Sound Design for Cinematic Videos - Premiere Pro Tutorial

And keep in mind as well, you're not really going to have the full effect of all these sound effects until you combine them and stack them all together because that's when they really come to life.
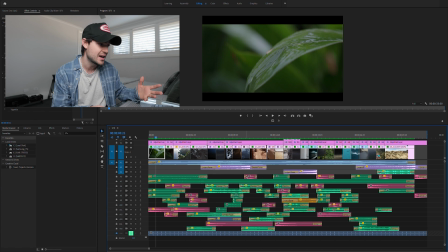287s
So all these little red layers here are our transitional layers so these are gonna be our whooshes and our hits and they're gonna really just help us make an impact when we're cutting from scene to scene or make those cuts more seamless.
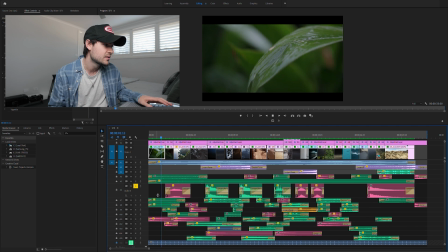302s
If I play this through here you can see that that comes in and it's almost as if the sound is pushing us into that new shot and that new landscape.
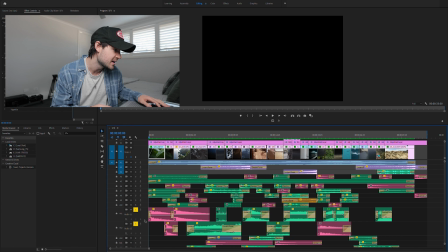313s
So we've got a few other different transitional effects down here. If I play this through you can see the impact that that has. Now these sounds are obviously really impactful and really good tools to help move from shot to shot and build suspense and different moods but what's really going to bring our footage to life is those ambient textures that I spoke about.
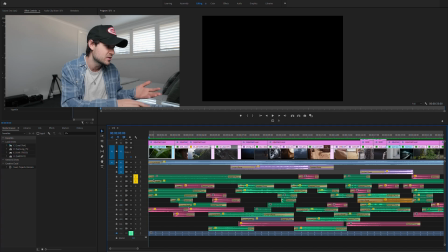338s
So things like rain and wind and leaves. So if I play those through you can hear we've got a nice breeze,
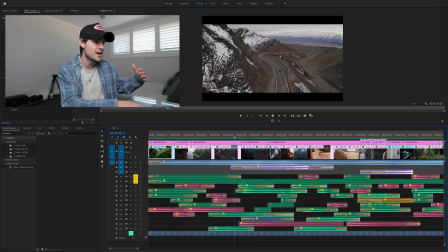345s
gets heavier as we get lift into the drone shots and it pulls through as well into the next shot.
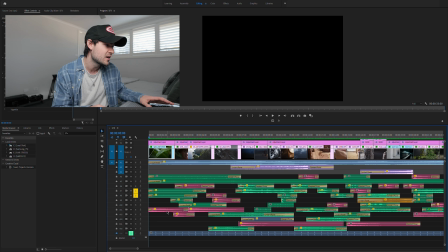351s
Here we've got some rain that kind of fades in and out.
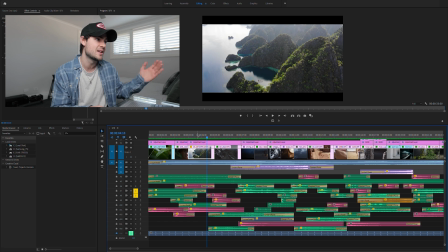355s
As you can see like the water texture on the leaves then and that fades out as we get into the sky because obviously it's not raining there.
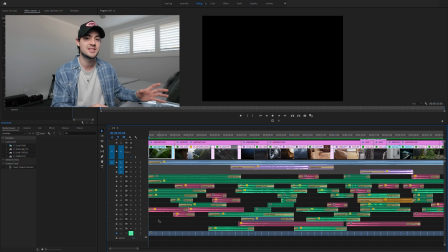362s
And if I play all of these layers together you can see how impactful it is when you start stacking them on top of each other.
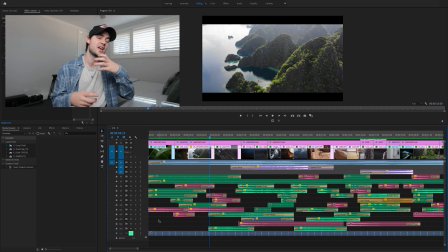373s
So those impacts married with the undertone married with the textures they all kind of work together to bring this really immersive experience to
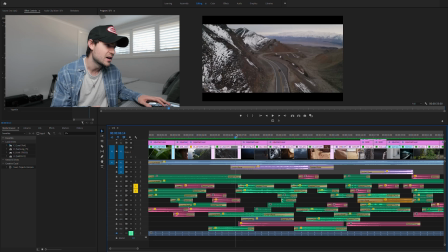382s
life and sell the visuals that you've got on your screen all right so if we move down the timeline a little bit we've got some more ambient textures so we've
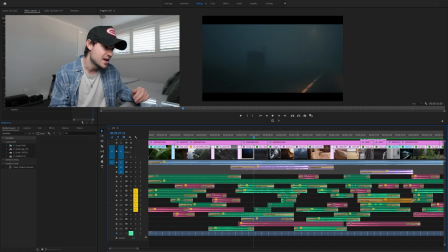390s
got keys jingling the car door closing and then the car driving off so let me single out these tracks here and you can hear all those different sounds and
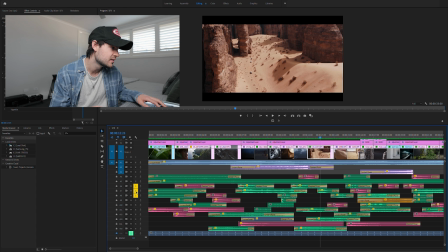404s
then we've got another hit as we move into that next shot.
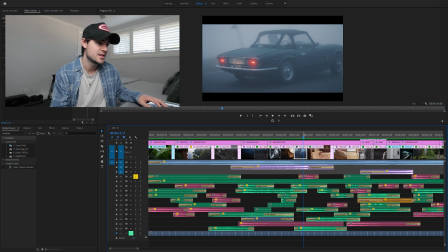410s
So if I single that out you can see how the hit transitions from this scene to the next scene.
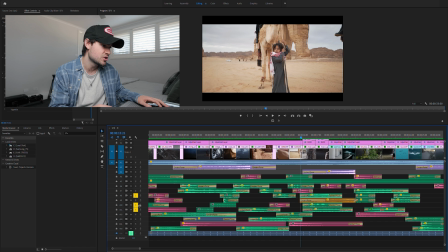418s
There you go. We've also used quite a lot of textures moving into this shot so if I play that through and
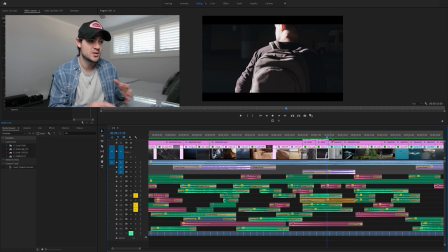427s
then that plays all the way through here and then with these hyperlapses because we have got that shot of the train going through the tunnel. I've started that quite early on in the scene so if I single that out you can hear it kind of fades
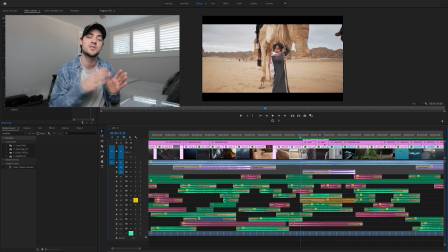439s
up and through along with our riser all the way up into the point where we change scene into the next landscape.
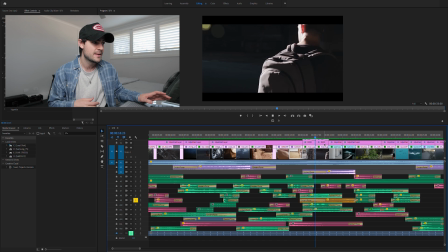446s
So and
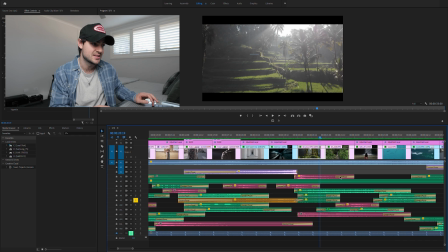451s
then obviously as we jump into the next landscape you can hear the birds chirping, the bugs and that nice light breeze as we move into a completely new setting.
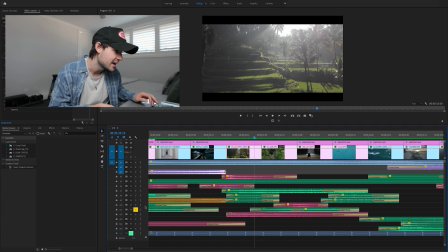461s
One of the ones that I really like is this waterfall so if I single that out and I expand it you can see that we've faded
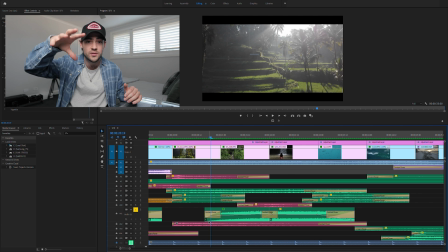468s
that track in because we've started high with a drone shot coming over the waterfall and then we bring it back in so it's a little bit more
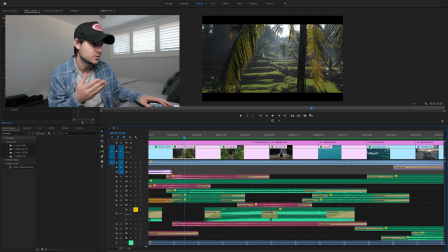475s
impactful so if I play that through you can hear just the waterfall sounds. And then it comes in.
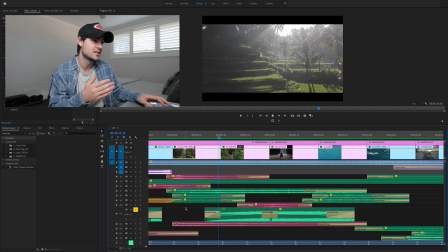483s
So you can see how it starts off quite faded and then it comes back in really strong
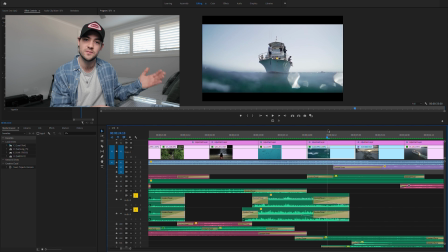489s
there and then obviously with our next shot starting underwater this can obviously fade through into that next scene.
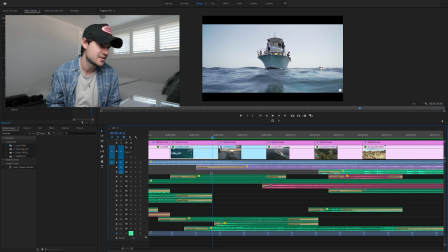495s
So you can get quite creative with these sounds and that's something that I kind of experimented with here. You can look at your scene or look at your shot and think well what what would I hear in this scenario? What sort of things would be happening? Might not necessarily be in the shot but what would be happening in this environment? So I added a little boat bell ding.
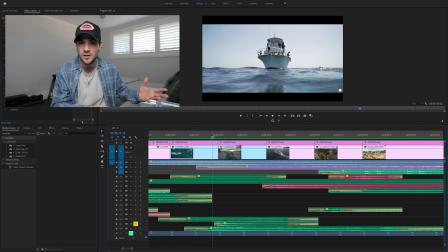515s
Might not necessarily have been in this particular shot but I think it just helps to add a bit of depth and add a bit of atmosphere to the images that you're showing.
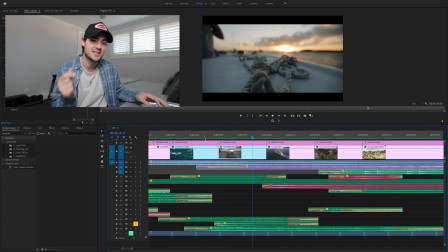523s
So if I play it through you can hear that ding as it goes into the next shot.